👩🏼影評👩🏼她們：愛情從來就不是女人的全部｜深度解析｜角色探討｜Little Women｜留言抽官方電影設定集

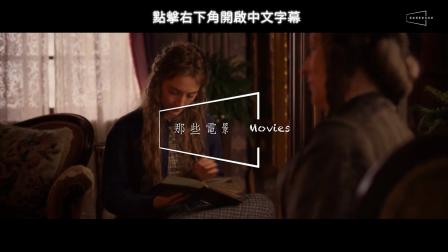[0:00] 我希望在世界上做自己的方法沒有,沒有人會做自己的方法
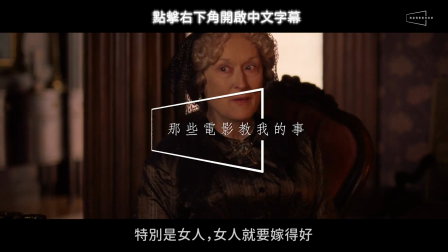[0:06] 真的不真的最少是一女人,你會需要結婚但你不結婚了,不太好那是因為我是富有的
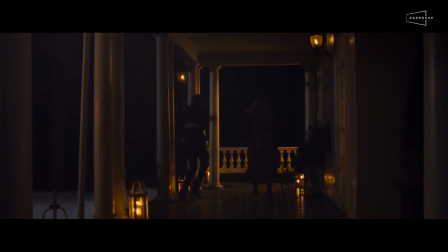[0:14]
大家好,我們是水尢水某今天想看部好電影嗎?這次要介紹的,是由文青女神Greta Gurry自編自導
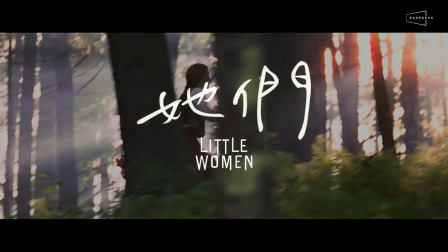[0:22]
全球上映後好評不斷的電影《她們》《她們》改編自經典文學系列作品《小婦人》
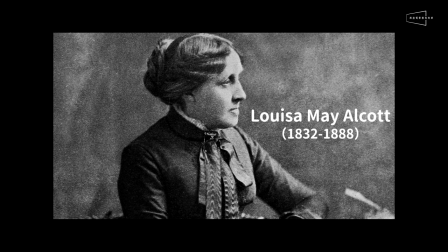[0:29]
這也由Louisa May Alcott分別在1868與1869年出版的兩本著作
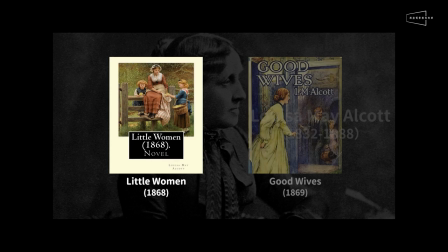[0:34]
第一本以半自傳的方式敘述了自己與姊妹的童年回憶第二本則以小說的形式虛構了四姊妹成家之後的故事
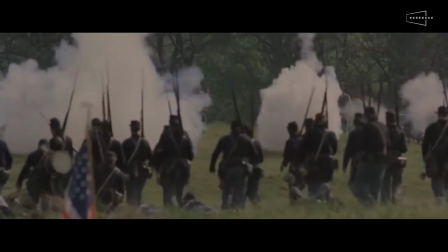[0:42]
《小婦人的故事設定》在Alcott成長時經歷的美國南北內戰時期出版之後獲得了極大的成功讓身為女性的Alcott在那個保守的年代
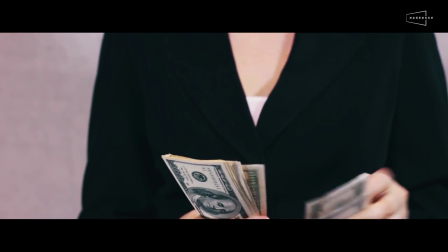[0:50]
罕見地能用初書的版稅來照顧全家的生計這個故事在1933年首次被改編為電影
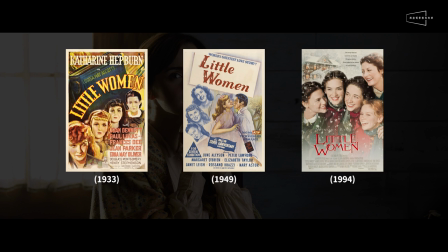[0:57]
並在1949年與1994年被翻拍成另外兩個版本或許你跟我們一樣,小時候看過94年的版本而爸媽可能看過49年的版本爺爺奶奶們還看過33年的黑白電影
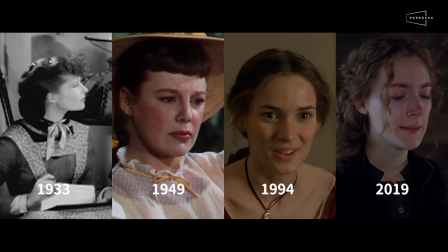[1:09]
而現在我們會推薦《長大的你》帶著他們或是你的孩子們一起去重溫這部經典的電影
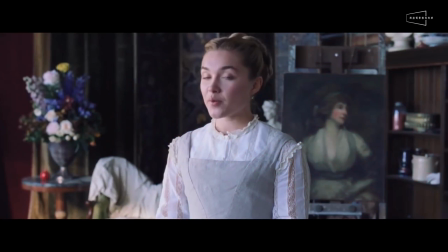[1:15]
不過要是你沒聽過小夫人的故事也沒關係因為這次Greta Gerwig所編導的版本有別於前作
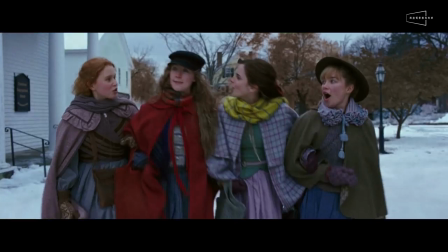[1:21]
用了倒序的方式去述說March一家的成長計世以四姐妹成年後離家,各自所遭遇的人生課題來做切入
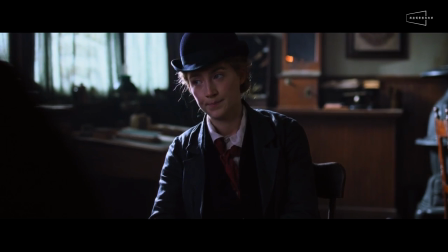[1:28]
並且穿插她們年少時的回憶就像是一部古典版的成長類型電影
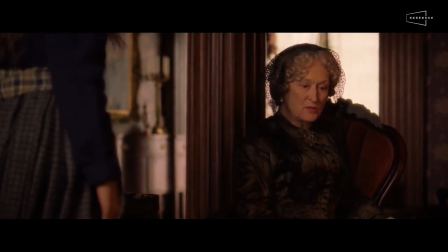[1:34]
Gurley也試圖用現代的觀點去調整了角色們的心路歷程讓小婦人的故事更能夠在這個世代引起共鳴
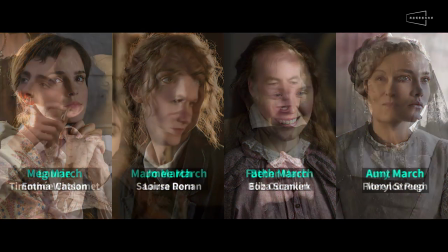[1:41]
除了令人耳目一新的改編這次的新版也有強大陣容的演出水準在我們撰寫這支影評的時候奧斯卡入圍名單剛剛揭曉
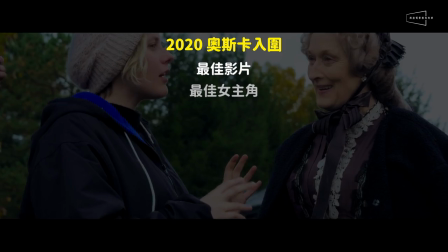[1:50]
他們入圍了六項大獎包括了最佳影片、最佳女主角、最佳女配角、最佳改編劇本
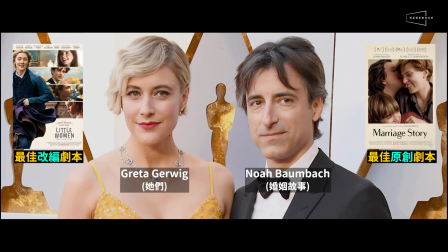[1:56]
最佳服裝設計以及最佳原創音樂唯一可惜的是Gurley無法跟指導另一部奧斯卡熱門《婚姻故事》的伴侶Noah Baumbach
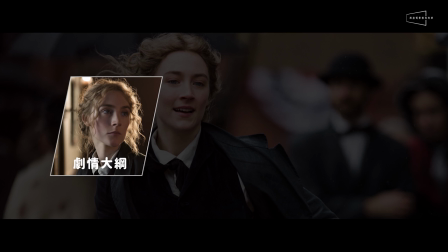[2:04]
爭奪同一個獎項了所以今天的節目我們會先介紹故事大綱再來會針對我們覺得改編得最亮眼的三個角色去做深度解析
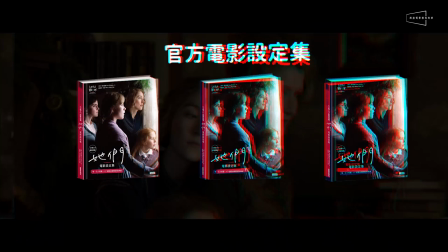[2:13]
最後則會分享我們對於各個翻拍版本的心得我們也準備了三套他們的電影設定集要送給大家
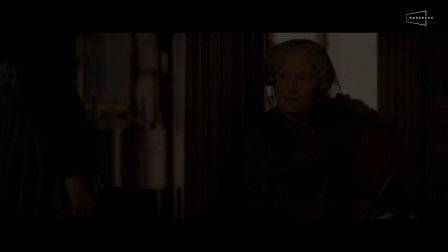[2:19]
參加的辦法在影片的最後喔!在繼續看下去之前,請先打開字幕訂閱我們的頻道並且按下小鈴鐺
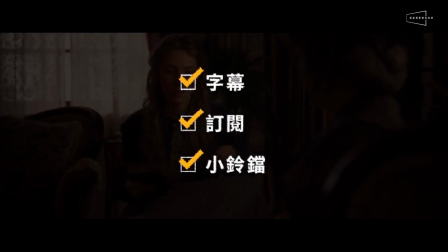[2:25]
希望能幫我們在月裡之前衝破50萬人的訂閱大關!
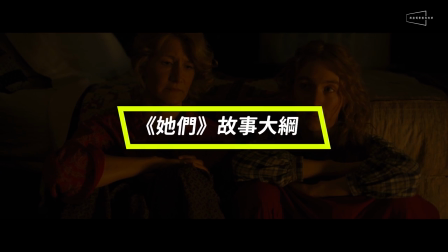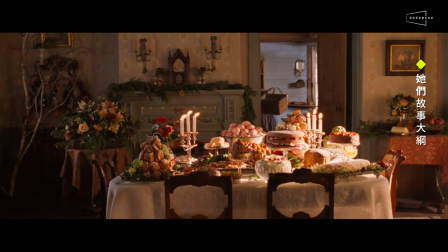[2:36]
故事敘述March一家性格迥異的四姐妹在南北內戰時所經歷的種種挑戰
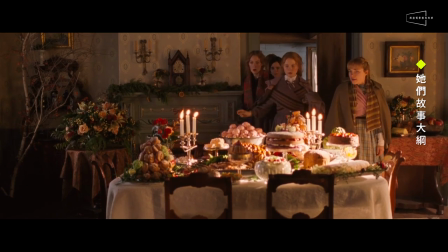[2:41]
以及在這些過程中,一家人是如何團結在一起並且變得更加勇敢,而且珍惜彼此最終也找到了自己的歸宿
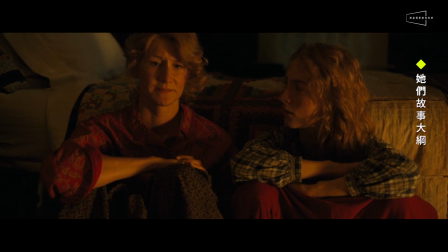[2:50]
四姐妹有著一對開明又慈愛的父母但自從父親為了解放黑奴的理念,離家從軍之後
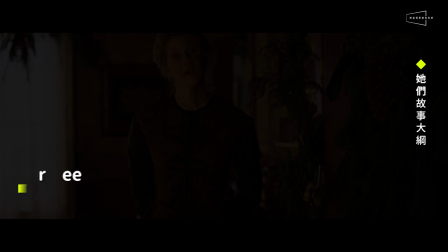[2:55]
之後,家裡的經濟環境就越來越艱辛被暱稱為Marmy的母親性格堅毅,獨自照顧著四姐妹
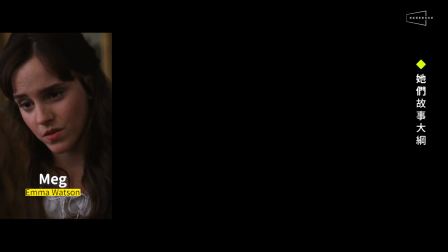[3:02]
大姐Mac個性溫柔,嚮往成為妻子為心愛的伴侶,生養自己的孩子
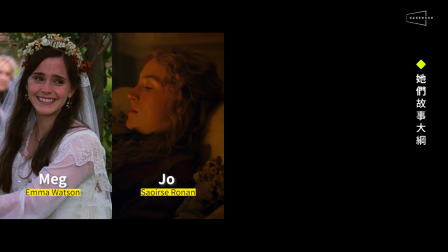[3:08]
二姐Joe熱情好動,渴望成為作家對於社會與習俗充滿著許多批判
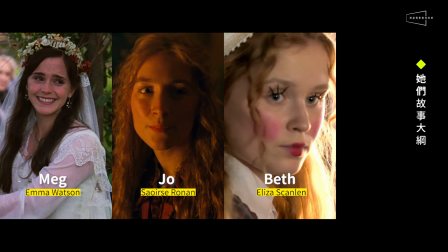[3:14]
三姐Beth內向文靜,喜歡彈琴總是能夠細心地察覺他人的需要
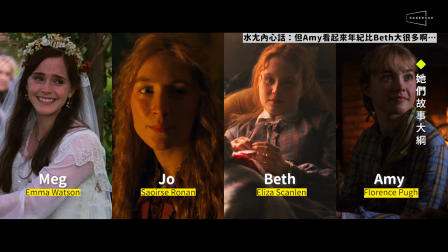[3:19]
而最小的Amy愛漂亮愛畫畫,充滿主見代言韌性骄縱她們被母親教育者要關懷他人熱愛生命
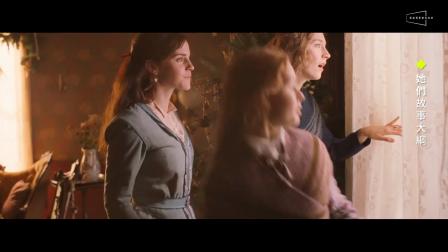[3:27]
但四個女孩在成長的過程中也即將面臨到各種挑戰Guric在最新的版本中把時間去打散
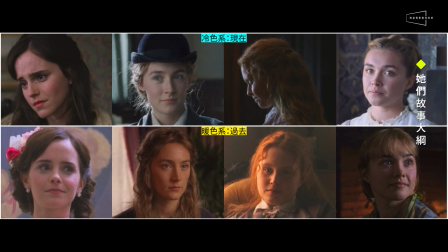[3:34]
讓觀眾先認識了姐妹們成年後的現在再一一對照了她們的童年時期讓觀眾更能理解她們在成長過程中所做出的妥協與選擇
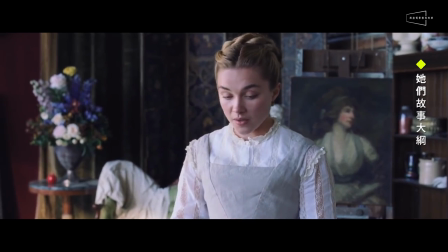[3:43]
讓每個角色都變得更加立體與合理
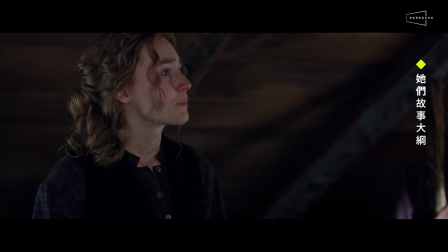[3:46]
兩段時間軸乍看之下有點混亂但是Guric會將現在所發生的劇情用較為冷調、灰階的色彩來呈現
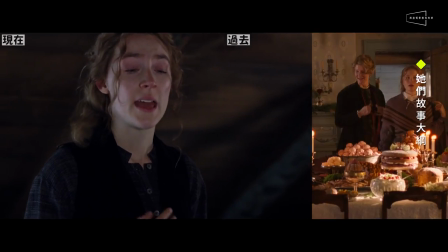[3:53]
凸顯成長後所面臨的現實痛苦而描述童年的回憶片段則會用充滿溫暖與飽和的顏色
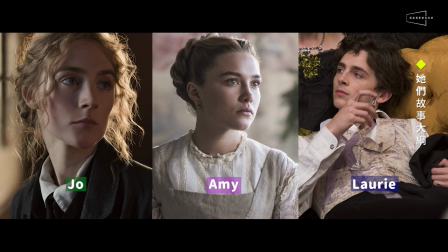[3:59]
來象徵對於過往的美好追憶不過因為篇幅有限我們只挑出了三個最具衝突性的角色來做解析